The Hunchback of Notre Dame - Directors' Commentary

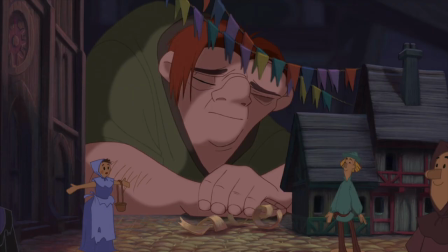This is Quasimodo's kind of tabletop model of Notre Dame and the city of Paris. This was an idea that was developed by Bernie Mattinson, one of our fine story artists. And it was his idea that Quasimodo would fantasize about the world outside
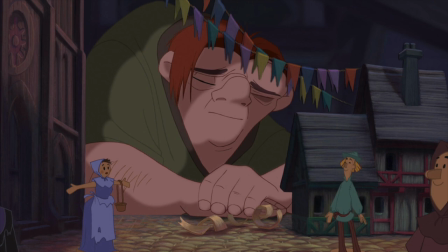and his fantasies were expressed through this hobby of making models and carving figurines of the people in Paris, including one of themself. He could live vicariously through this little wooden figure of himself because he can never go down himself.
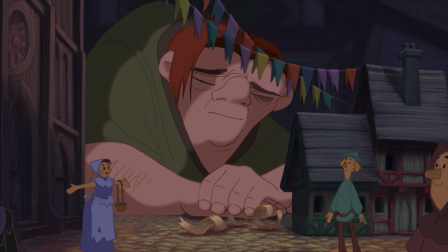This is the only way he can really experience what the city is like is kind of on his little tabletop city.
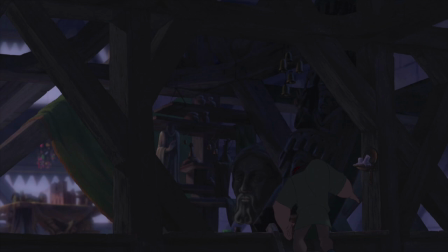The Layout guys did an amazing job here trying to create Quasimodo's loft apartment up in the bell tower of Notre Dame because there's not much up there when you go traveling up into Notre Dame, but they wanted to make it Quasimodo's world, his home. Yeah, Derek Gogol and Tom Shannon really kind of created the design for the place,
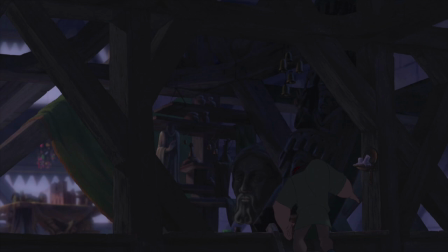and it's a wonderful multi-level loft with wonderful statues and tapestries.
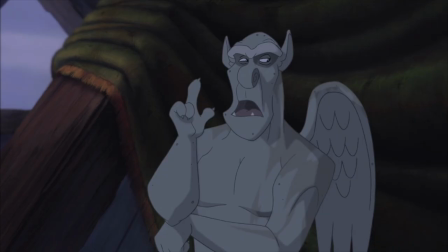This is a scene, we didn't do it through the whole movie, but we put stains on the gargoyles to make them feel like they've been out in the weather for a long time. Yeah, that was the job of special effects, where they had a map for each gargoyle, you know, from every angle,
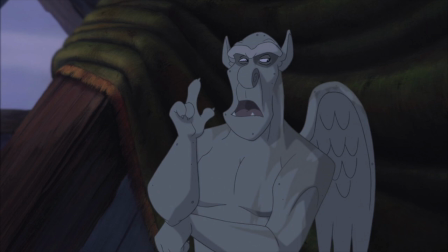so that the stains would appear consistent. and they wouldn't seem to kind of crawl around on the surface of the gargoyle. Like Don says, we couldn't put him on every scene just because it took a long time. And after a while, you just, you know, you don't need it. Here's a fun thing coming up when Frollo comes in.
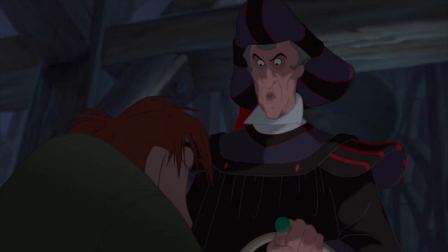The art direction changes pretty abruptly. Watch the light. Watch the light. Oh. Frollo walks in the room and literally all the light is sucked out.
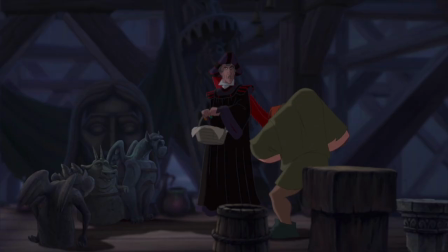He must have bumped the light switch on the way up the stairs. It's as though that black cloak of his just absorbs light like a black hole.
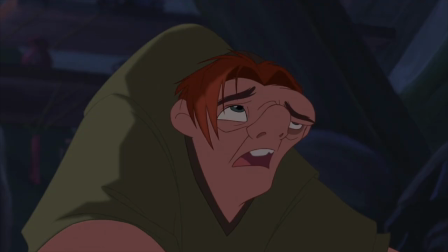That was a conscious decision by Dave Goetz, our talented art director. Quasimodo's posture changes, too, into kind of a submissive character. Yeah, his whole personality. Instead of being almost normal and outgoing and friendly and articulate, he's really socially stunted.
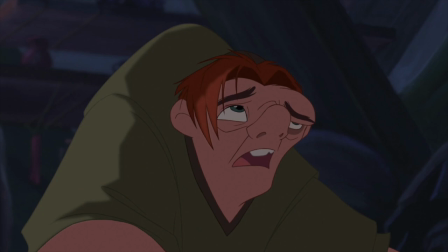Exactly. He becomes very shy and very nervous around Frollo.
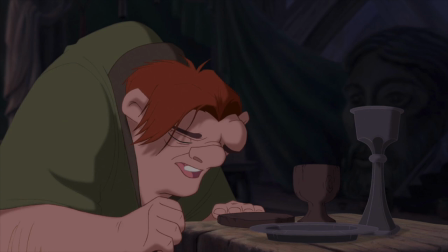One of my favorite things here is the way Frollo sets the table, or Quasimodo sets the table with his cup and Frollo's cup and kind of the difference between the silverware and things. You'll see kind of the way the actual cups reflect their characters, Frollo's cup being tall and angular and made out of cold metal and Quasimodo's being kind of squat and made of this humble wood.
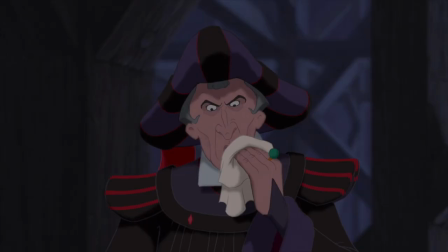There's Tony Jay doing a spit take, which was not really Tony Jay because he didn't know how to do a spit take. Well, he tried. He did a spit take. Something they don't teach in the... In the Royal Shakespeare Academy.
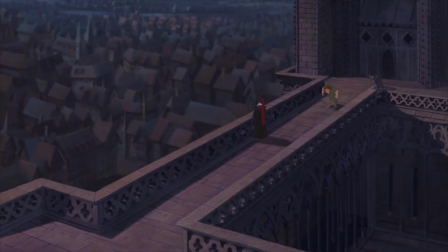Yeah. Maybe he missed that day. I don't know. The height of Notre Dame is really interesting here. Dave Goetz, our art director, was trying to show the height of the cathedral in relationship to the surrounding village.
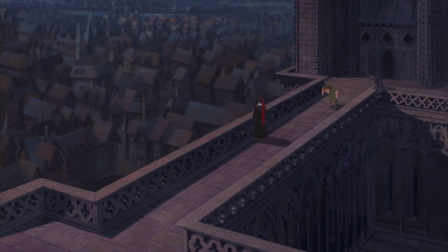Yeah, he really exaggerated the scale of the cathedral. It's much larger than it actually is in real life. Just to give you the impression of the cathedral being God's embassy on earth, no matter where you were in the city or even the countryside, you could still see this incredible landmark.
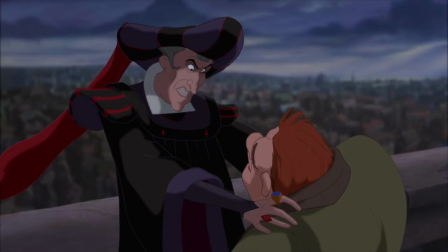But if you'll notice in some of these scenes, Frollo's hat is really large. It's like the size of a small lifeboat. And this is because Kathy Zielinski, the very talented animator who created Frollo, constructed the costume for herself in order to film herself and get an idea for how the fabric moved.
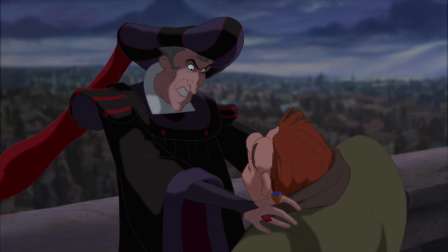But the hat that she built was really huge. So in later scenes, you'll see that the hat is considerably smaller.
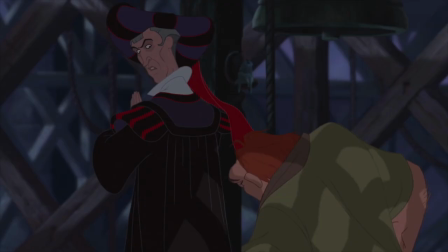There's some nice lighting happening throughout this little section, the gobo lighting, we call it, the patterns of light that go over the top of the characters to create a sense of space.
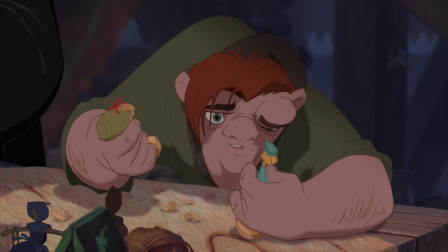Here it comes. Coming up right here, this is the first scene animated of Quasimodo by James Baxter. This really went a long ways towards kind of proving to the studio that we could really create empathy for this character.
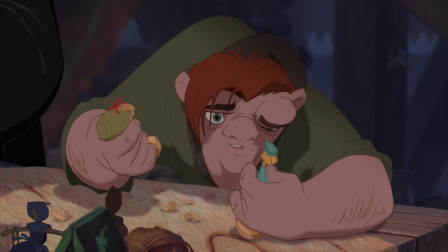I mean, Tom's voice certainly goes a ways towards it also. Tom Hulse was absolutely amazing. He gave this wonderful, heartfelt, sensitive, kind of boyish but sincere performance to the character and also had a great singing voice.
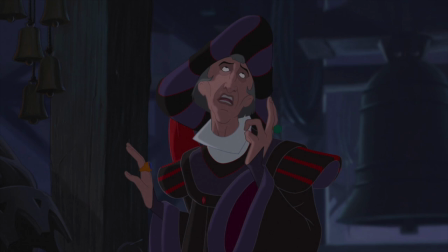Giant hat. U.S. Navy printed on side. That was mobile in that scene.
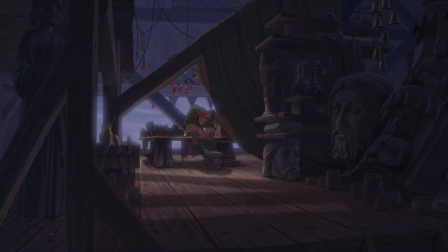Yeah, if you look closely at that last shot, you can see a beautiful animated mobile. Dust motes up in the air.
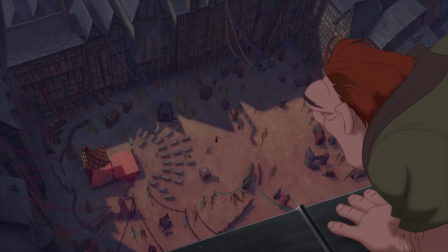These are the little details that make Disney films great. Speaking of little details, here comes Frollo. There's Frollo. He took the express elevator down, and there he is in the middle of the square.
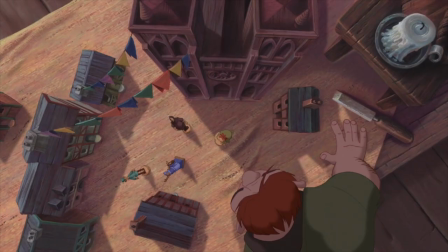Now, a down shot is coming up when we go from the imaginary city to the real city, and if you look closely at that background painting, you'll see a satellite dish in the lower left-hand corner. This guy was way ahead of his time. Here it comes. Wait for it.
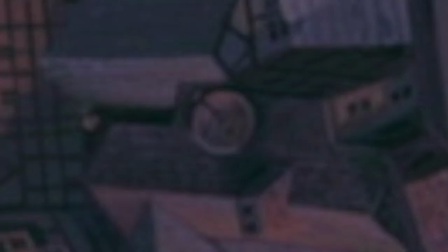Lower left-hand corner. There it is. A little joke for us. There's some great layout in this sequence.
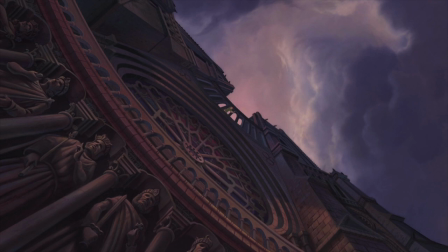You know, there's a guy named Ed Gertner, who's the head of our layout group, who is absolutely brilliant at creating scale and the mass of the cathedral and a sense of the camera moving around. This whole cinematography is going to be a tribute to Ed. Yeah.
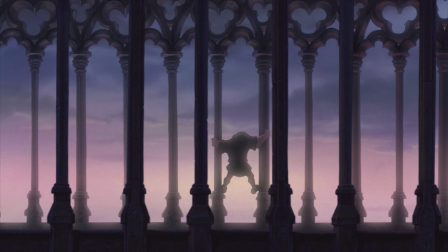This shot right here is based on a Brenda Chapman storyboard, and it pretty much stayed intact, that concept of Quasimodo silhouetted by the light and moving between the columns.
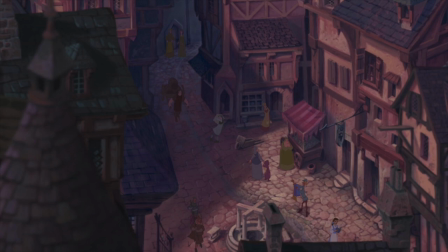A few years ago, the three of us made a movie called Beauty and the Beast, and there's Belle right down the square there, walking by on our way to the bookstore.
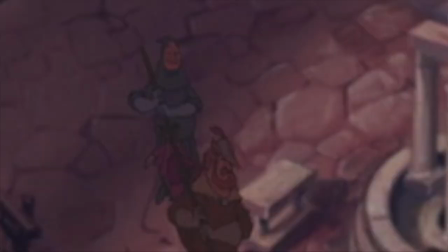Now, on the left there, there's a couple guys holding a pig, which is Pumbaa, and that's the magic carpet from Aladdin with the guy over here on the right, over his arms.
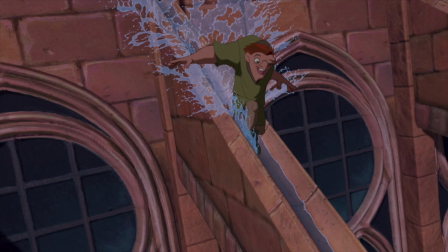There's a buttress shot coming up where Quasimodo slides down this buttress. It's all a computer-generated background that slides around in perspective.
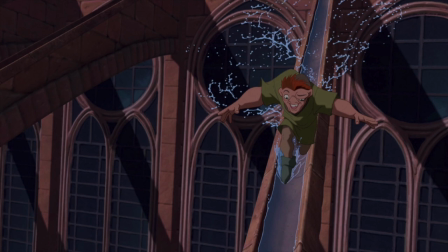You just like saying that, don't you? I do. I just like singing buttress, but it's a combination of a computer-generated element, the buttress,
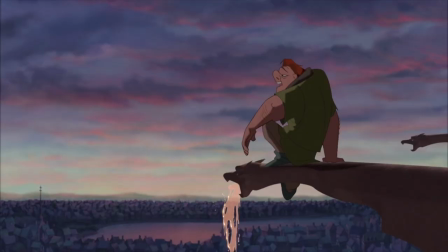hand-drawn effects, the water, and a hand-painted background, the city of Paris. There's a great camera flare at the end of that scene, too, which doesn't happen, of course, in animation.
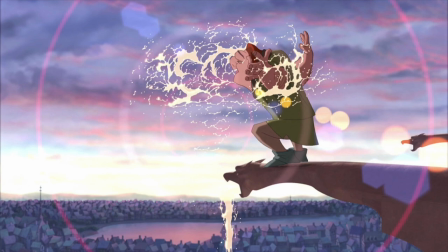You have to actually draw the camera flare to make you believe it. So we had to animate a lens flare. I love this shot.
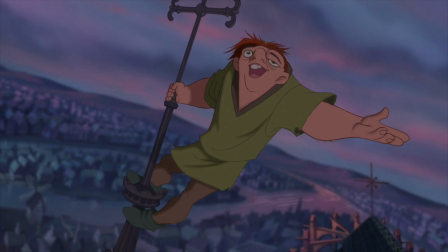This is our combination Singing in the Rain King Kong shot, as we refer to it as.
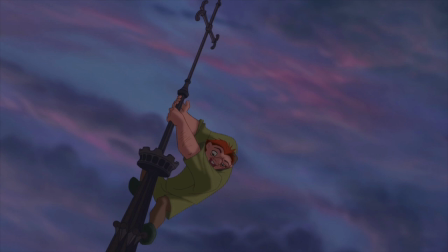Now, the turning spire there was done by hand. At the time, the computer department was too busy. I think they were still working on Pocahontas at the time. And they couldn't spare the time. This is all one shot here from the time Quasi slides off the spire.
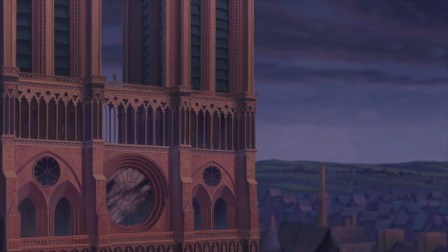We still haven't cut. All the way until we introduce Phoebus. This is all one shot, not a single cut. Another Ed Gertner extravaganza.
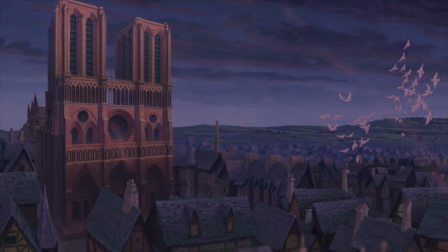Birds flying through, highlights in the rose window, smoke coming up from the chimneys.
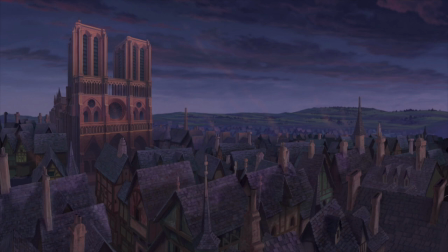And the camera drops. the camera cranes down like it would in a live-action film to reveal uh to reveal the entrance of phoebus here
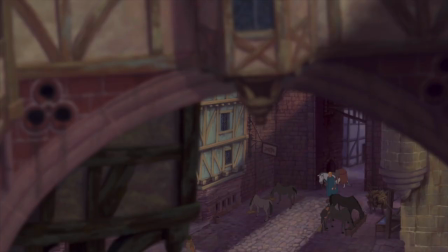it goes same shot still haven't cut isn't
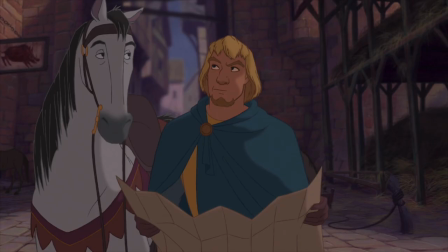that something here's captain phoebus animated by the very talented russ edmunds for this triple a roadmap russ also animated the horse he animated the horse for us in beauty and the beast he was the lead animator on philippe so so he's kind of an expert on horses.
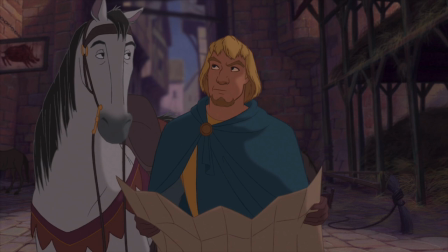We called Achilles here Philippe's kind of dim-witted cousin.
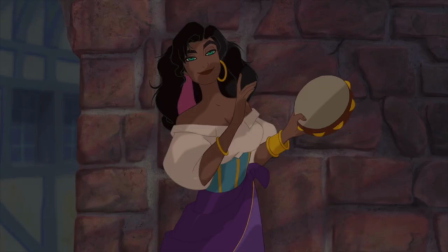Here's the first time we see Esmeralda in this show. Yeah, we wanted her reveal to be something kind of special, that there'd be kind of a spark between the two of them when they laid eyes on each other.
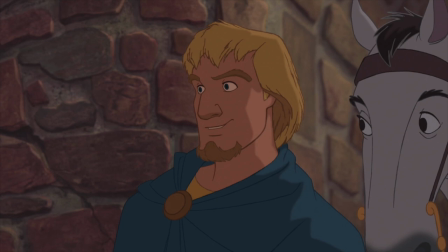Boink, there it is. There's the spark. That was the spark. Woo-hoo! She's not bad looking. Phoebus is a funny character. He's one of the few Disney handsome leading men that has facial hair. I'd venture to say he's probably the only hero we've done.
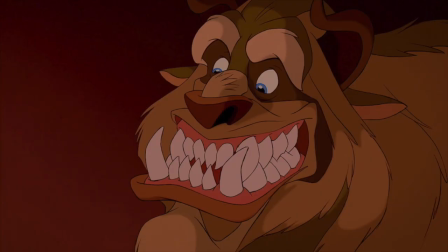Aside from the Beast, of course. Yeah, well, of course, who had the market cornered on facial hair.
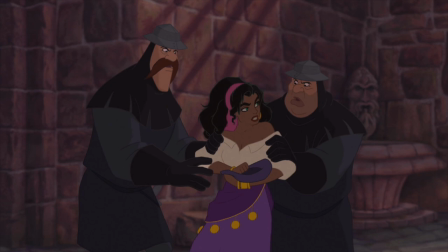This is the comedy team of Corey Burton and Bill Fagerbocky as the two dim-witted guards.
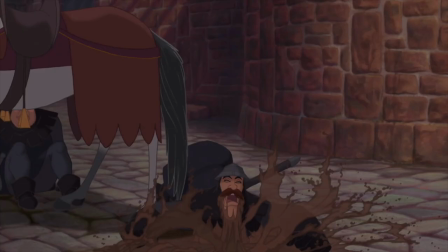There's a guaranteed kid laugh right here coming up. Here it comes. Ready?